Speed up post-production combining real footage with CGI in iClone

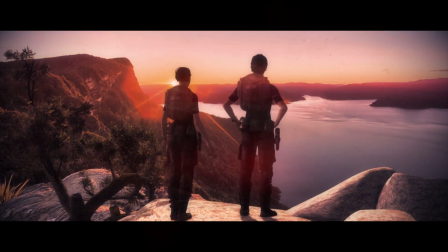(0:10)
According with Wikipedia, compositing is the combination of visual elements from separate sources into single images,
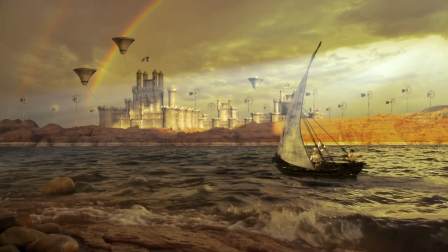(0:19)
often to create the illusion that all those elements are part of the same scene.
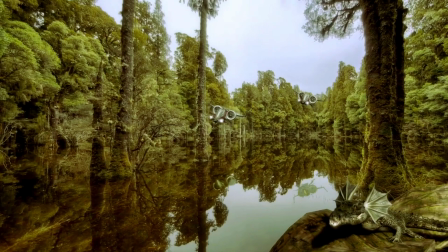(0:24)
Compositing is often used to combine CGI renders of 3D models,
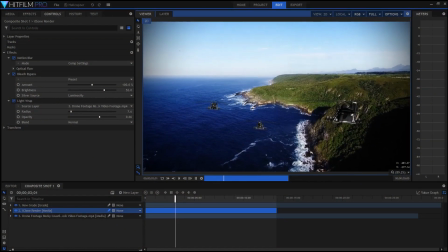(0:29)
visual effects and real footage using specialized applications like After Effects, HitFilm, Nuke or Fusion.
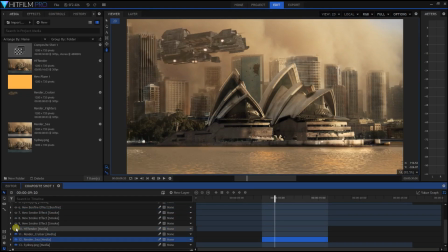(0:37)
These programs work with superimposed layers, each one containing one of the elements of the shot,
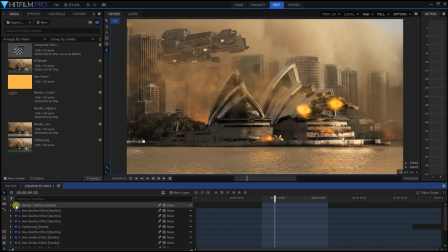(0:44)
that when combined, form the final image. They provide professional results, but require intense training and skills.
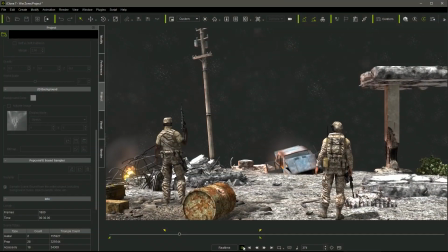(0:53)
Hi, I am Adol Navarro,
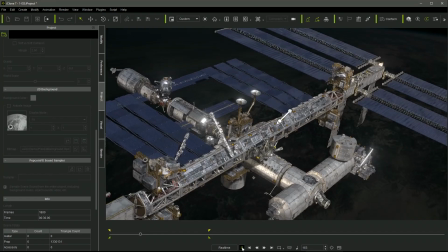(0:54)
and in this video I want to show you that iClone can be also used to combine real footage with 3D items and particle effects,
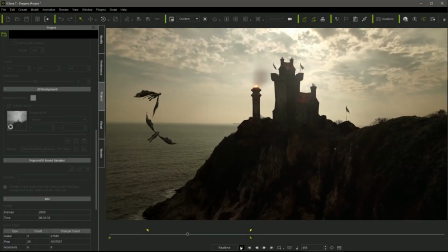(1:02)
in a very simple way without the need of further compositing operations,
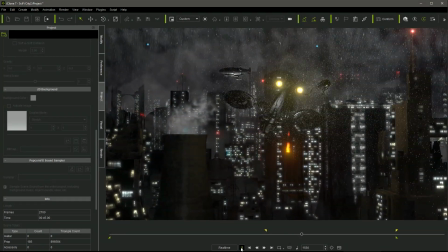(1:07)
allowing us to create cool sequences like these ones.
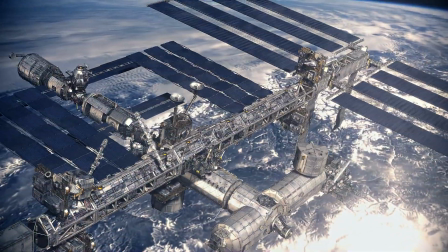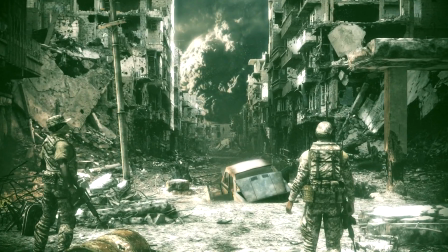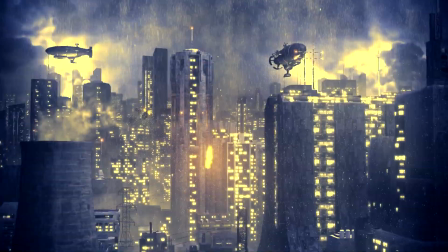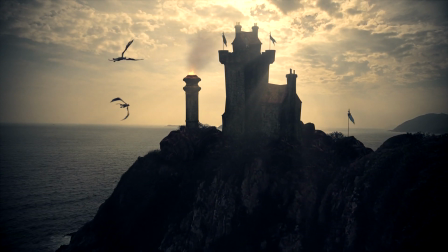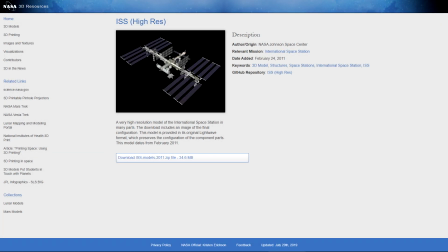(1:54)
I downloaded the ISS model from the Internet in FBX format,
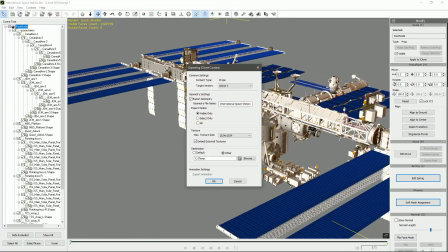(1:59)
using 3D Exchange to convert the model in iClone's native format.
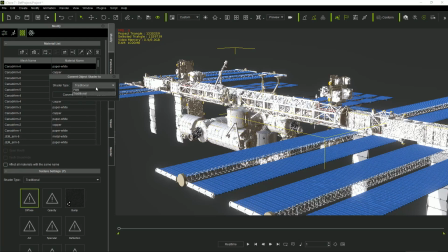(2:05)
Once in iClone, I converted the textures in PBR using iClone's automatic shader converter,
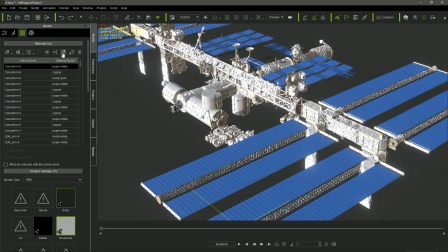(2:11)
And I spent a while tuning the texture maps,
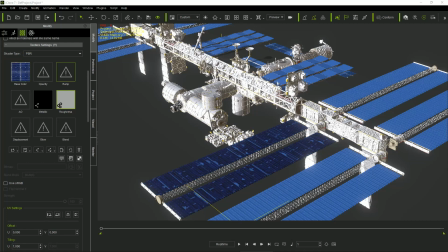(2:15)
using the a-dropper to select the material and dragging and dropping the texture maps I was also finding on the Internet.
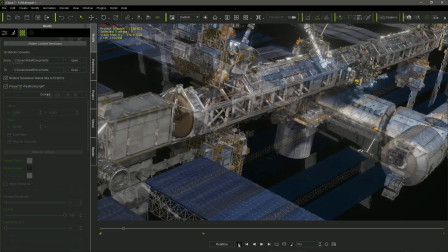(2:23)
So after less than one hour I got a quite decent model of the ISS for my sequence.
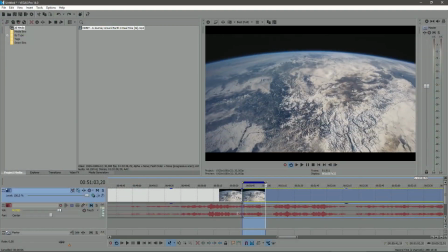(2:31)
I download as well a video of the Earth filmed from orbit,
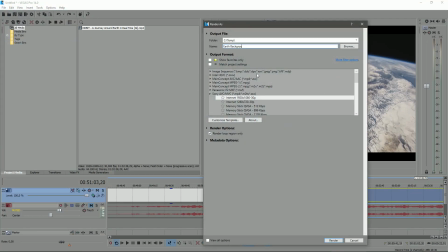(2:35)
and I cut a section of approximately the length required for the sequence using my Vegas video editor.
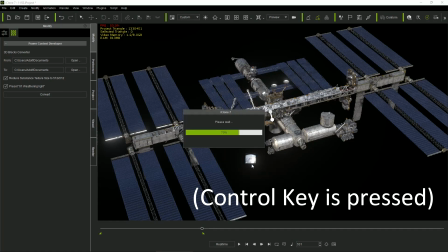(2:43)
In the iClons project containing the texturized ISS, I dragged and dropped the video file while holding the CTRL key.
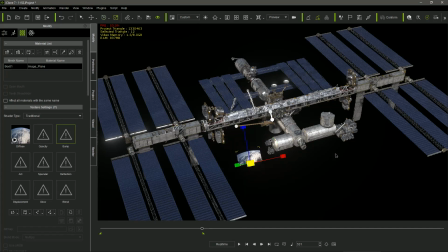(2:52)
It created automatically a plane or billboard using the video as a diffuse texture.
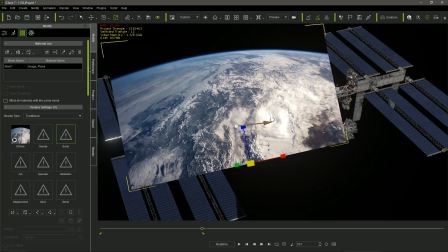(2:59)
First of all, I set the self-illumination slider to 100, making the material light emitter,
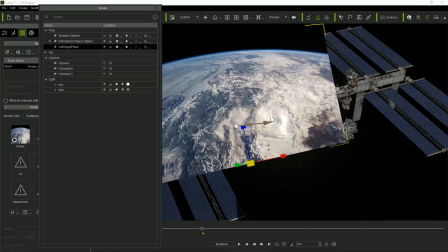(3:06)
so it will not be affected by the lights in the project. And I set its condition as No Shadows, in order to avoid undesired shadows projecting from the ISS model over the plane.
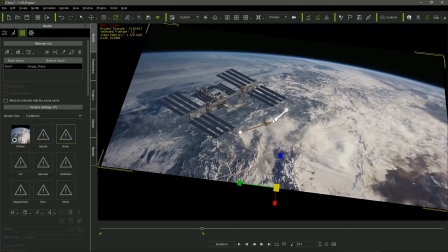(3:20)
Then, I scaled the billboard, placing it in the back of the ISS model and filling the whole background.
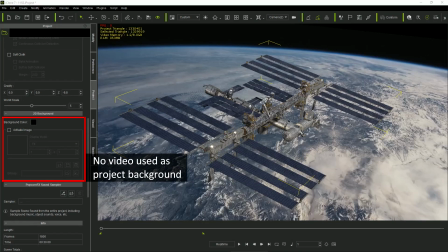(3:27)
I use the video as a texture of a plane instead of using it as an icon background,
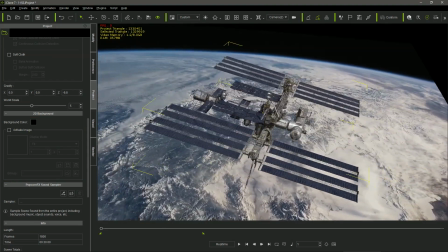(3:33)
because in this case I can move the camera in the sequence, obtaining a cool parallax effect,
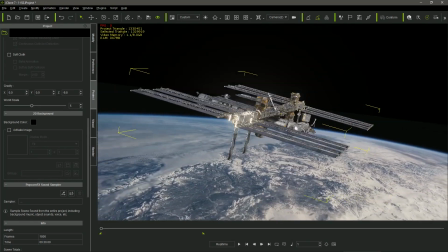(3:39)
as the angle of the background image also changes with the camera motion.
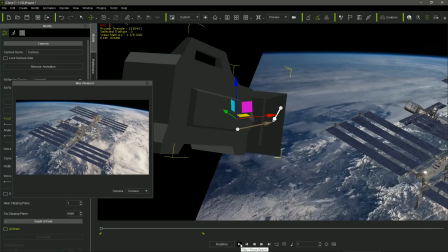(3:44)
So, I just needed to adjust the lights matching them with the video lighting,
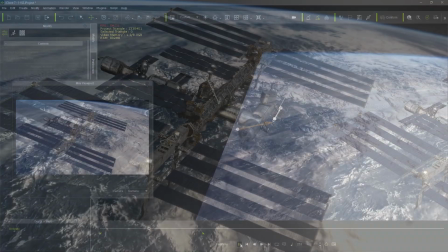(3:49)
and set the camera to get a very convincing sequence of the ISS orbiting our planet.
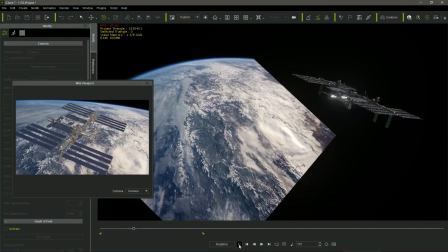(3:57)
Notice that the Space Station model has not to be animated at all,
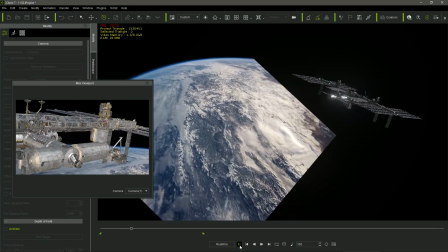(4:02)
and all the motion filling is provided just by the background video and the camera traveling.
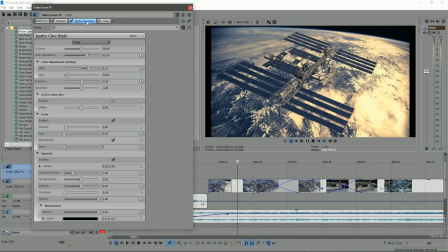(4:08)
Then, I just needed to apply some filters when editing the rendered video in Vegas,
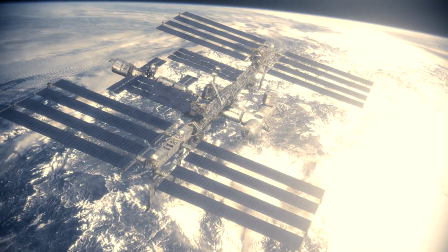(4:14)
in order to obtain a cinematic aspect in the sequence.